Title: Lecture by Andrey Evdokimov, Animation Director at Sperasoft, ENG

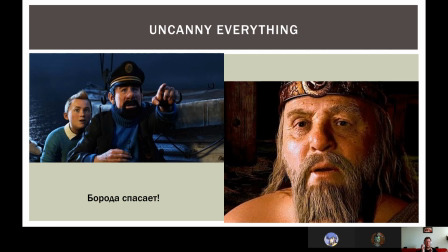(101:32)
There are lots of deformation because of the way how the jaw moves, because of the way how the skin slides over the flesh. And if you can't show the proper way of deformation of these areas,
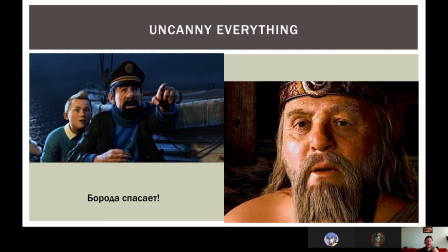(101:48)
you need to hide this by, I don't know, by hair, by, I don't know, makeup or whatever.
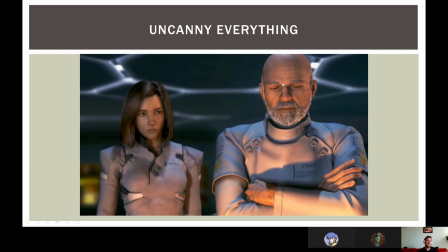(101:56)
This is the Final Fantasy, the first one that was created something like 20 years ago. It was a breakthrough. It was like the very, very ambitious, absolutely stunning movie in every meaning.
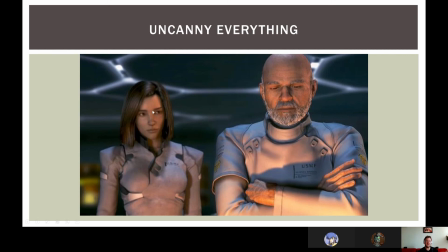(102:15)
But most of the characters was so doll-like, so unnatural because of the lack of the quality for the motion capture at that stage, because of the amount of work needed and the probably tight deadlines.
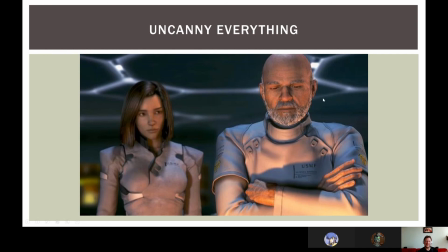(102:33)
But one character, this one, the scientist with the again with the facial hair, looked so brilliant, so natural, so real. I was pretty amazed.
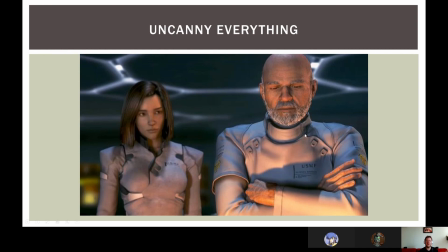(102:48)
And again, lots of critical areas hidden by the facial hair, by the design of the clothing and other stuff.
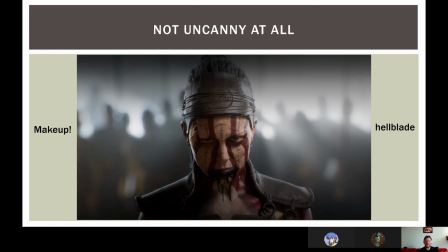(103:01)
This is absolute gem. The Hellblade looks fantastic. And take a look, the face covered with the lines, with the contrast lines, with the heavy makeup, blood splatter, whatever.
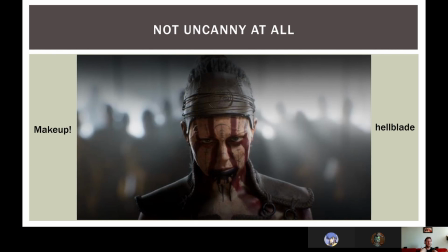(103:19)
And this is not just because it looks cool. This was made because that contrast makeup, that strange lines trick your brain and distract your black box from the small issues on the face.
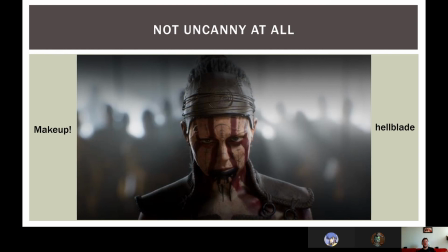(103:39)
It hides the not so not 100% realistic skin deformation, the jaw deformation, all that stuff. But it keeps the feel that this is very stylized, designed for purpose look for the character.
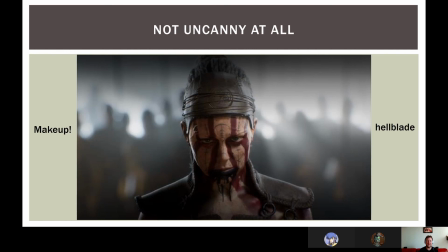(103:58)
And it made beautifully.
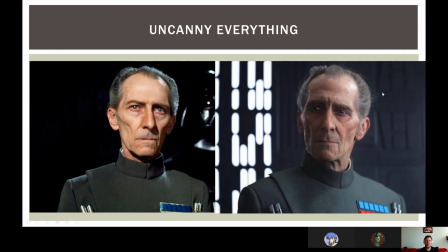(104:03)
So here we have two characters. One of them is like CG generated. The other one is the real person, the real actor. And I'm pretty sure you can easily spot which one is the CG generated.
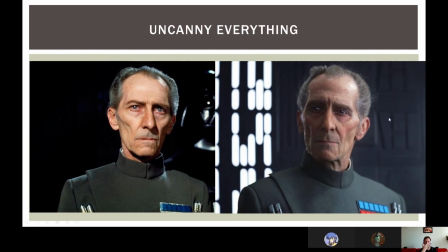(104:21)
The one on the right, definitely. So this is the illustration of why this is so difficult to create the digital double of the well-known character or well-known person.
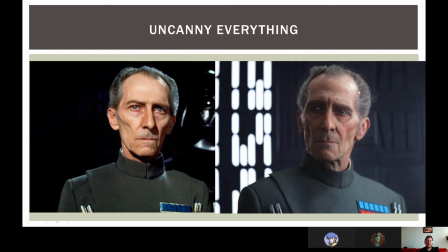(104:39)
because there are so many small, tiny, almost invisible details that jump in right into your eye, and your eye starts bleeding because of that small details.
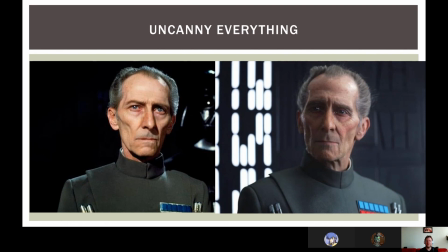(104:54)
Amount of work was absolutely incredible. I mean, for the creating the CG double, very detailed, everything, lots of work happened, but still doesn't look quite real.
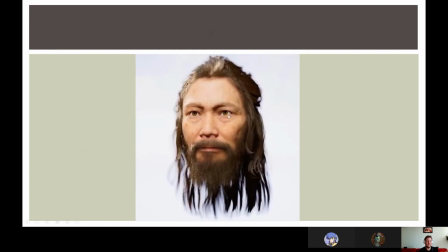(105:11)
So this is Uncanny Everything, the Christmas Carol movie with Jim Carrey.
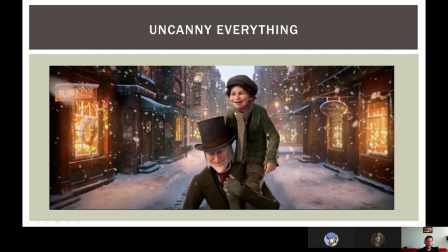(105:19)
All the characters look creepy in a bad way, not because of the design, but because of the Uncanny Valley.
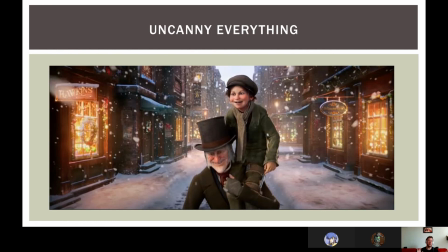(105:26)
And again, after some time, when you're pushing yourself to watch this movie, something clicks and you're starting to realize that this creepiness is doesn't bother you anymore. So basically, this is the when your data set is
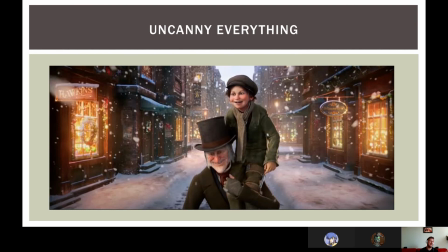(105:47)
getting bigger and you're having different perception for the same images.
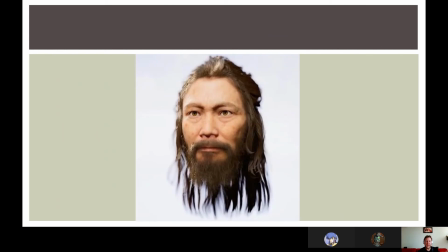(105:55)
So this is pretty realistic head made in the MetaHuman
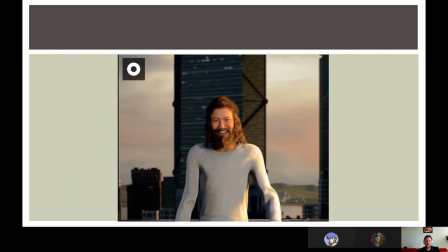(106:02)
in the Unreal Engine, and this is the same head with the
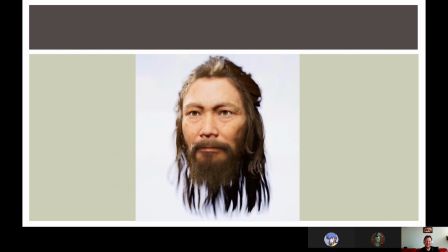(106:11)
weird lover body. So this looks pretty cool, pretty amazing, actually. It's not 100% realistic, but it looks cool.
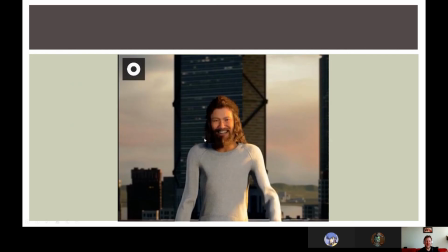(106:22)
But the same head with the same everything on this bad-looking body ruins everything. And this body looks bad, not because of the textures or the details on the geometry,
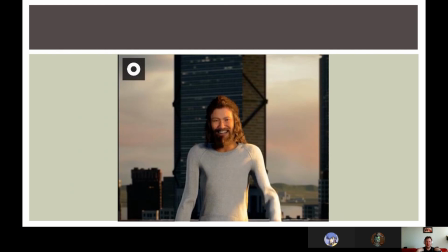(106:38)
but because of the broken shoulders and the broken elbows.
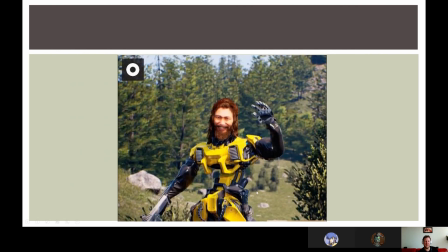(106:45)
This is the same head with the robot body, and this one looks quite better because we didn't see the robots in our real life, so we don't have like much more a clear picture of the robot body to compare with.
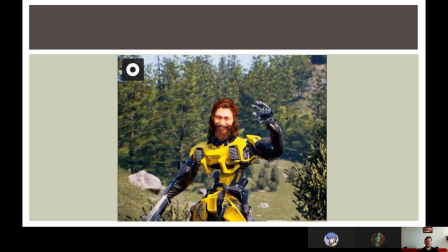(107:03)
So basically, we're seeing and believing because we don't have much data to compare with.
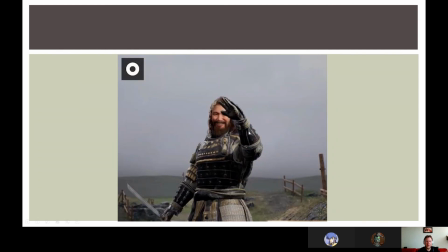(107:12)
And this is the same head with the, I don't know, samurai body. And this is pretty good because the armor have a rigid parts on the chest, on the forearms,
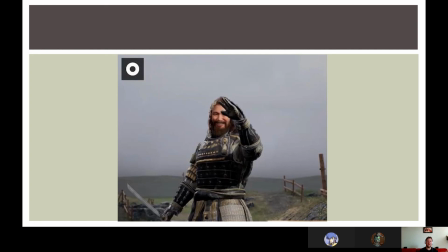(107:27)
on the pelvis, that hides all the issues with the animation, all the issues with the retargeting, when the shoulders are too high or too low, when the posture is not 100% realistic. This is one of the ways on how to
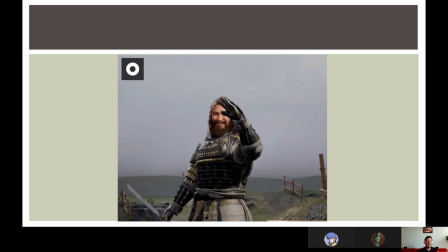(107:48)
not to show the problems you have with something. Like, you need to hide the problems.
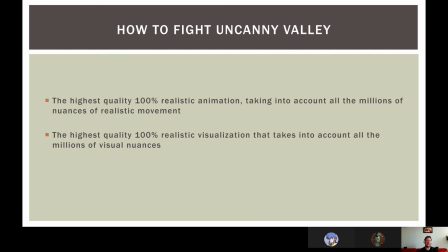(107:56)
So how to fight the Uncanny Valley? The highest quality 100% realistic animation, taking into the account of all of the millions of the nuances of the realistic movement, the highest quality 100% realistic
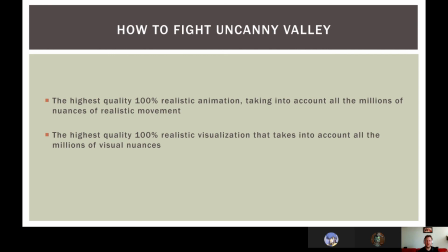(108:12)
visualization that takes into account all the millions of visual nuances. This is the something unrealistic. You can't do this because you don't have so much time and so much resources to do 100% everything.
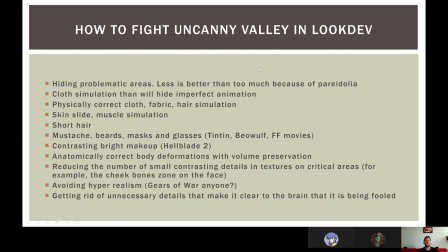(108:29)
So how to fight Uncanny Valley in look dev in real life? First of all, you need to learn how to hide the problematic areas. Less is better than too much because of pareidolia. So basically, if you're hiding something, like you're
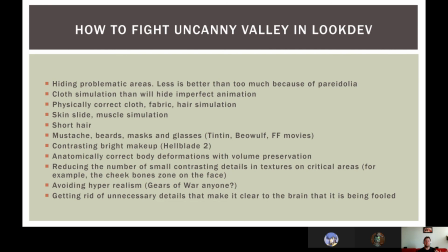(108:46)
reducing the details on the textures, like meaningfully, artistically reducing it, the black box will add the missing details on the appropriate parts of the, I don't know, of the clothing or on the skin, like the all the folds.
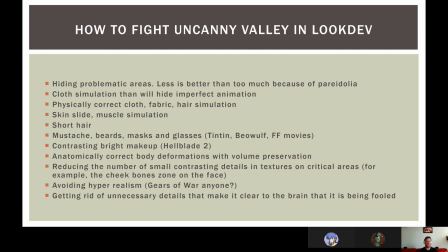(109:05)
You don't need to create all the 100% folds that the real person have. You need to create mind folds and trick the brain of the viewer that the other folds are there.
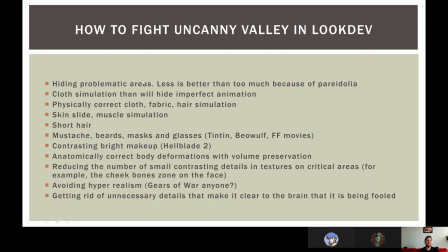(109:23)
So cloth simulation can help to hide the imperfect animation. I'm saying imperfect.